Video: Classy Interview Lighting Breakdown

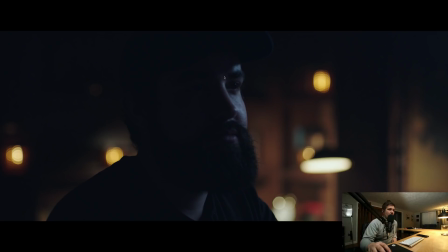1233s
And so if you look, it's just sort of casting a little bit of cooler light over in here.
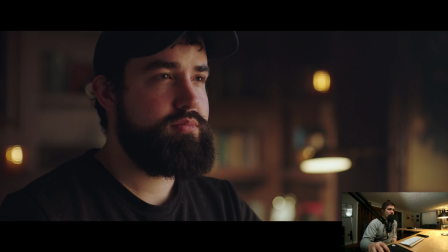1238s
And if you go back to here, you can sort of tell where the cooler light is mixing with the warmer light, and it's just creating that extra little bit of pop on this side of his face.
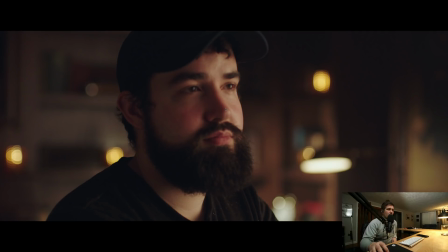1248s
And the other way you can see that is you go to him when this last frame is just the silk without the edge light, and you can see that it's really soft and it's really warm,
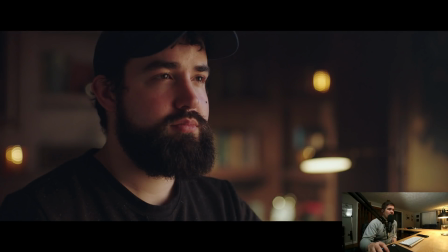1259s
but it doesn't have quite the same pop that having that little bit of cooler light in there does.
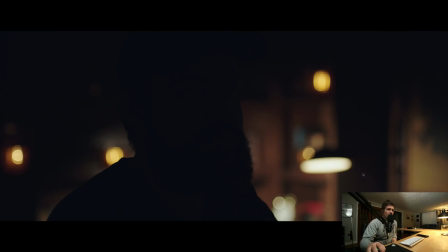1265s
And then this is with no lights on, and you can see the practicals, and we sort of played with how those were falling.
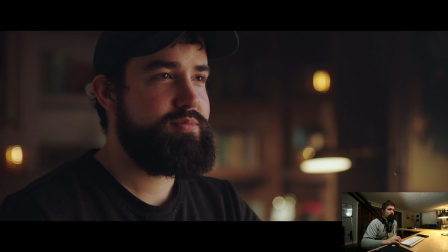1271s
But you can sort of go through those and see what each light's doing. Again, the first one is with everything.
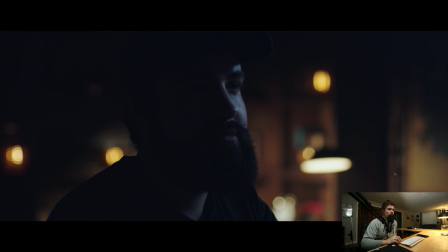1276s
Second one is everything but the 2-foot quasar. Third one is just the edge light and the practicals.
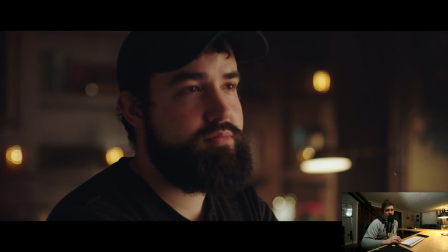1284s
Fourth one is just the 2 crossfades into the silk. Last one is just the practicals.
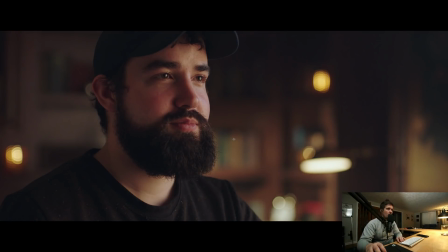1290s
So hopefully that's helpful. One other thing I would say, or 2 things I would say on this front, are that the process of lighting this, I'm not too specific about color temperatures. So it's sort of like, I think I started setting
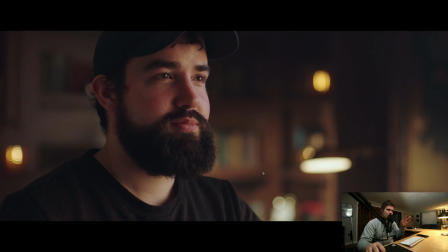1305s
the quasar color temperatures sort of based off the color temperatures in the rest of the room. Then I color balanced the camera and we went down to like 2900. You can check the metadata for that. And then I tweaked the separation between each quasar just by eye again.
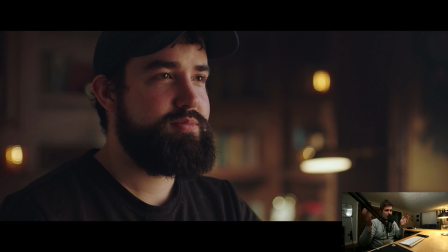1323s
So I wasn't really looking at the numbers, so I couldn't tell you exactly what each quasar is set to. You could probably sort of get a sense of it if you look at that behind the scenes video. But I look at it and I sort of eyeball the color separation. And then I go to the dimmer and I initially set this guy's level,
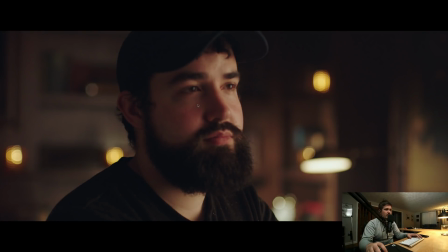1339s
just the 2 4-foots into the silk, to where I'm happy with our key.
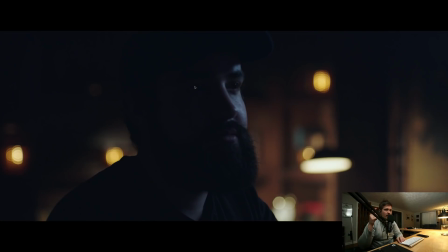1344s
And then I turn the edge light on this guy, and I turn it all the way up so you can super see it.
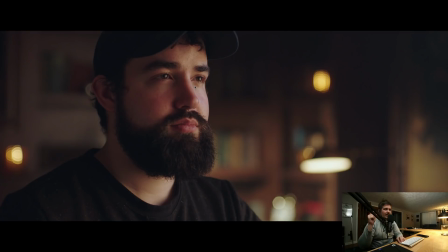1351s
And then I turn it down until you almost can't tell that it's there. And so it's really, really subtle in there.
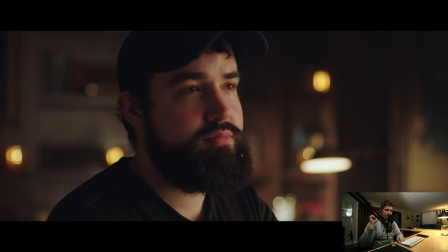1357s
And that's something that I would say is a lot of the time, whether you're adjusting fill, key, or anything, it's really subtle tweaks that end up dialing these kinds of things. Again, the difference between these 2 images is tiny, and the difference between even this to this can feel tiny,
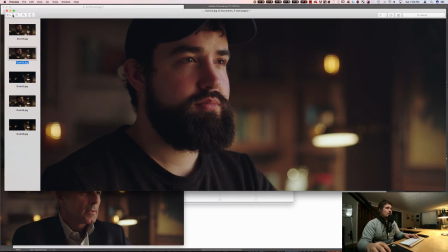1372s
but a lot of the times it's the difference between something that's really killer and something that sort of looks like most of everything else.
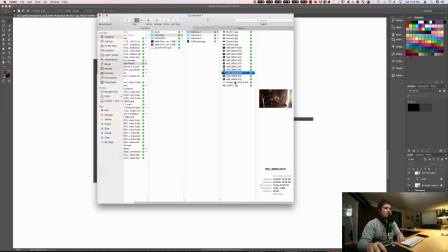1379s
So that's sort of most of my thoughts on interview 1.
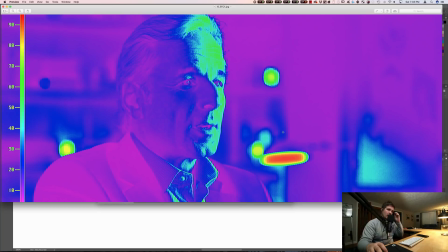1382s
You can also see the reason I included this was just so you can see I always check my false color on the monitor when I'm going, and this is what more or less what I was seeing on set. And I just sort of trusted at this point, honestly. I know that most of this is sitting in that low 10% range,
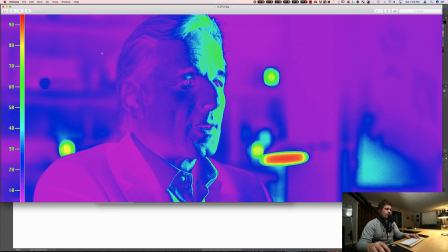1400s
10 to 20, I guess, if you look at the blue and where the blue and the purple are mixed together. I knew that his skin tone being below like 70, 80 was good. That was just sort of where I wanted it to be, because I didn't want him to be too hot. I didn't want there to be too much contrast, and I was sort of trusting.
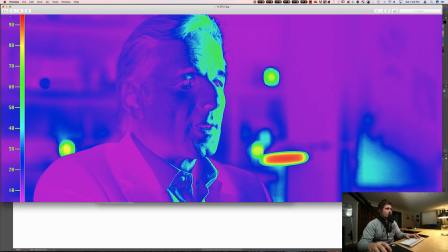1418s
I have a 703 now. I was able to trust it pretty well, but I always double check just to make sure there's no weird clipping or anything, and I was just fine with this guy clipping.
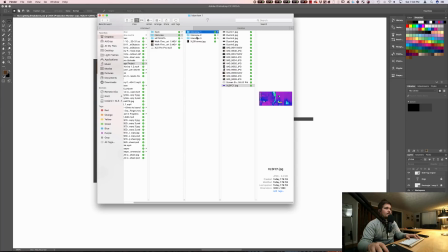1427s
There wasn't much we were going to do about it or anything. It doesn't look bad. So yeah, you can sort of see the ratios using that.
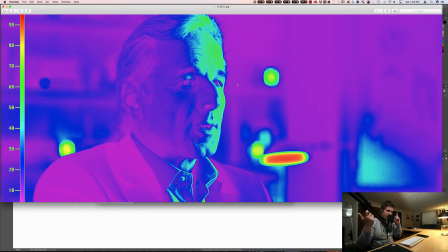1434s
Again, that's all done by eye. I wasn't really metering it. I did quickly meter it at one point, but then I tweaked it after that. So it's not helpful information, unfortunately. But I would say just practice getting used to what you like. Learn to trust your monitor sometimes, I think. But also just practice.
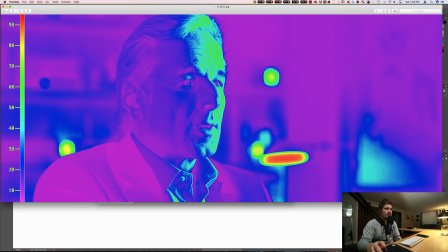1453s
Some of it just comes with a little bit of intuition after doing it for a while. So I've lit enough of these at this point that I felt pretty okay with it. But if you wanted to paint by numbers and put your exposure levels similar to mine, this is sort of what you'd be looking for.
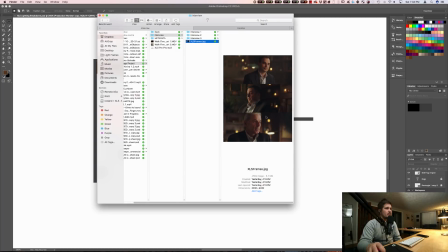1469s
You could also pull these frames into Tom's false color plugin, and or your monitor, whatever else, and you could pull, if you're using the RE false color or something, you could use that instead and pull the values.
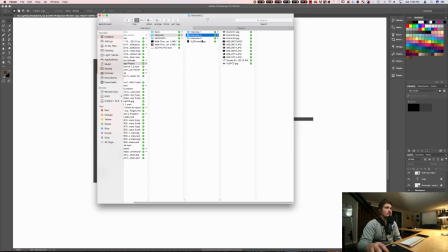1484s
I used the small HD preset. So interview 2, we moved over to do interview 2, which is this one in the middle,
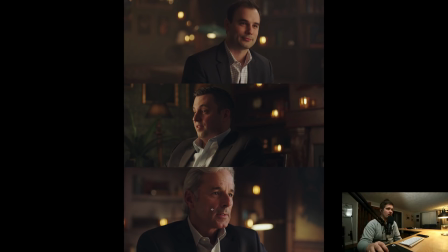1494s
which was a cool look. This one was really high. He was sitting at the table. This one was really low. We had to raise his chair up on apple boxes. Initially, there was a lamp back here behind his head that was really annoying. We pulled that lamp out, and it ended up, I flew something in over here.
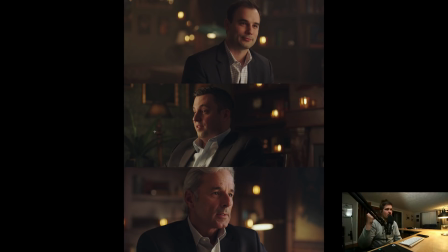1510s
I forget what. I think I moved the lamp initially, and then Katie, our art department, brought over the plant. The plant was a little too green on green, so added this extra little lamp as well. So there's actually a pelican sitting on the couch, and then these are sitting on that.
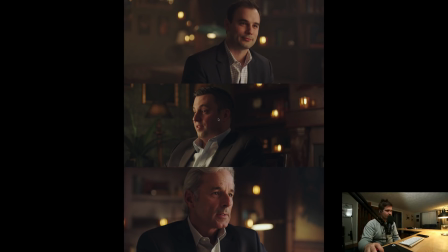1523s
So again, just sort of filling in dead space, helping liven out the frame. This was the trickiest one to light, and that was part of why I put it second. It was also logistically simple, but I knew it was going to be the hardest because we had room to far side key him here. We didn't really have room to far side key him in this one, so I knew that was going to be the tricky one to light.
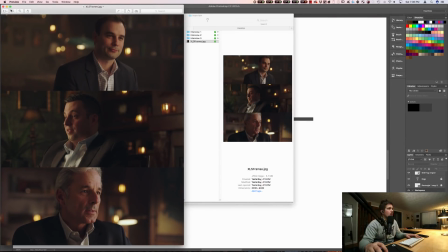1540s
This one was real easy because we had tons of space, but things always get trickier when things are tighter.
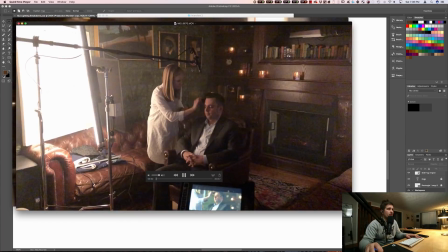1547s
So the process for interview 2, if you sort of look at this guy,
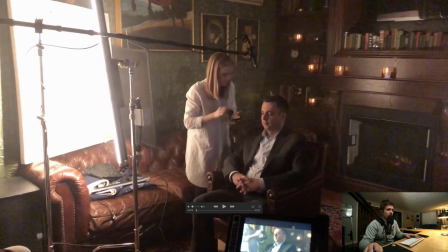1556s
what we had to do was we sort of flipped the camera to get, and that's the first thing I do is flip camera and just sort of look at our framing. And then I'll work on getting our key up. So Corey and I looked at the corner. We looked at how high we'd have to get the chair. We put the chair on apple boxes, which you can sort of see here, to get him up a little bit,
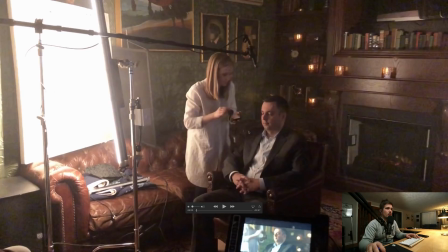1576s
so that we could shoot more like up into the corner and less down into the couch. And then I took the beadboard, put it in the corner, and just took the quasars and blasted them straight into it.
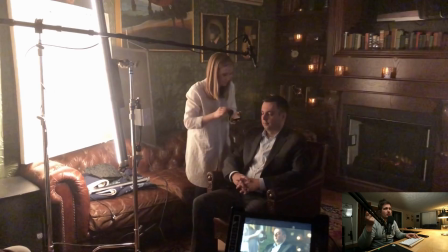1589s
So the reason for me to do this rather than to just stick the quasars in the corner is, again, that a bigger source is a softer source. So a 4-foot quasar is soft in one direction because it's 4 feet, but in the other direction it's not as soft because it's only like 1.5 inches or 2 inches, whatever it is.
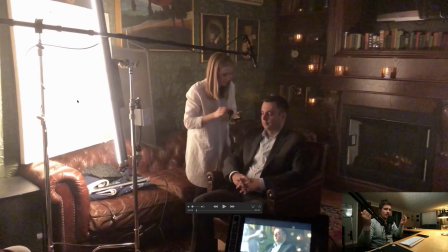1607s
A 4-foot beadboard that's lit up by 2 quasars is 4 feet by 4 feet of softness. So we're going to get a lot more wrap out of the beadboard than we will out of the quasars themselves. So we bounce into the corner. The one catch with that is the beadboard's technically further than the quasars, so whatever.
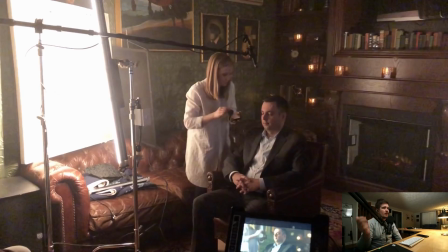1626s
But that was sort of, I wanted to get the light far enough that it wasn't all up in his face and stuff. So we put this beadboard in the corner. It's literally just leaning up against the corner. We shot the quasars into it. The initial problem was that there was just light going everywhere, and so we took this
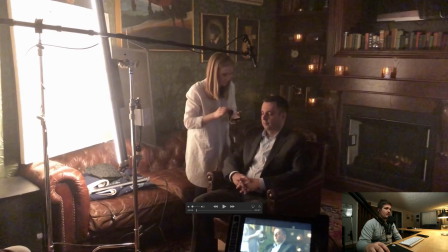1641s
2x3 solid and just flagged the light off so that it's not bleeding all onto the wall behind him. So it's still the same output and softness and everything on him because this flag isn't affecting his ability to see the light source at all, but it's making it so that this wall behind him can't see the light source and just darkening the whole thing.
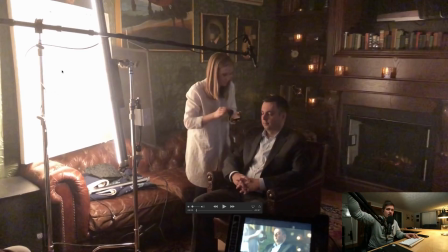1659s
So we're still getting enough bounce because this light is actually bouncing off the wall that's on frame right and back onto our back wall, so it's still bringing up the level a little bit,
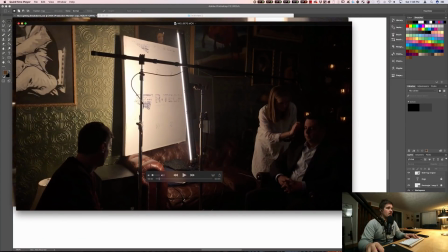1668s
but it's not as bad as it was when everything was just spilling around. So sometimes just controlling that light can be really helpful.
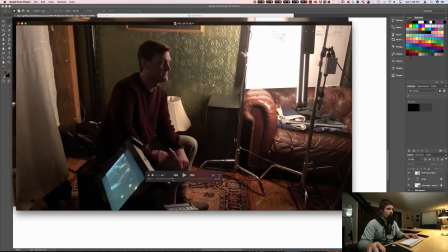1675s
So here you can see sort of that. Corey's sitting down.
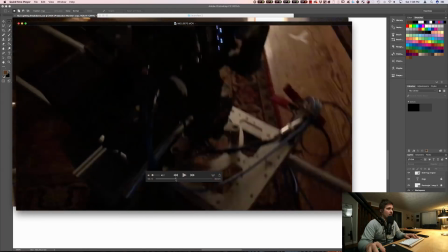1680s
This is the lamp that was behind the talent. You can see the Dana Dolly.
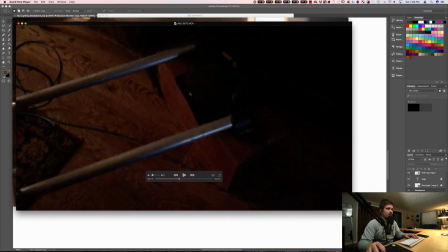1685s
What you can't really see is that the Dana Dolly is sitting on apple boxes turned sideways as well, because our like mini lowboy stands were too tall for this shot.
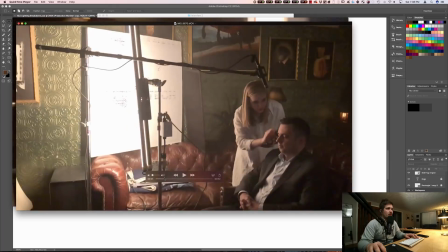1696s
I'm a big believer in saving time by using practicals on stuff like this.
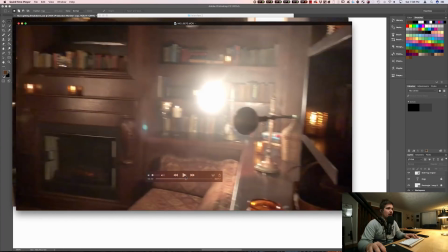1700s
So as soon as we put his key up, I tried to set up our background light more.
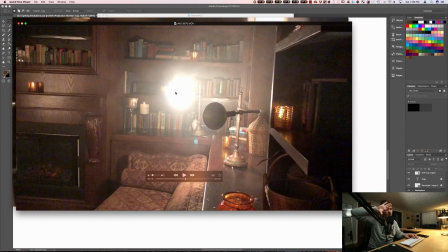1705s
I took this light and I turned it sideways so you can see it's sort of blasting this wall.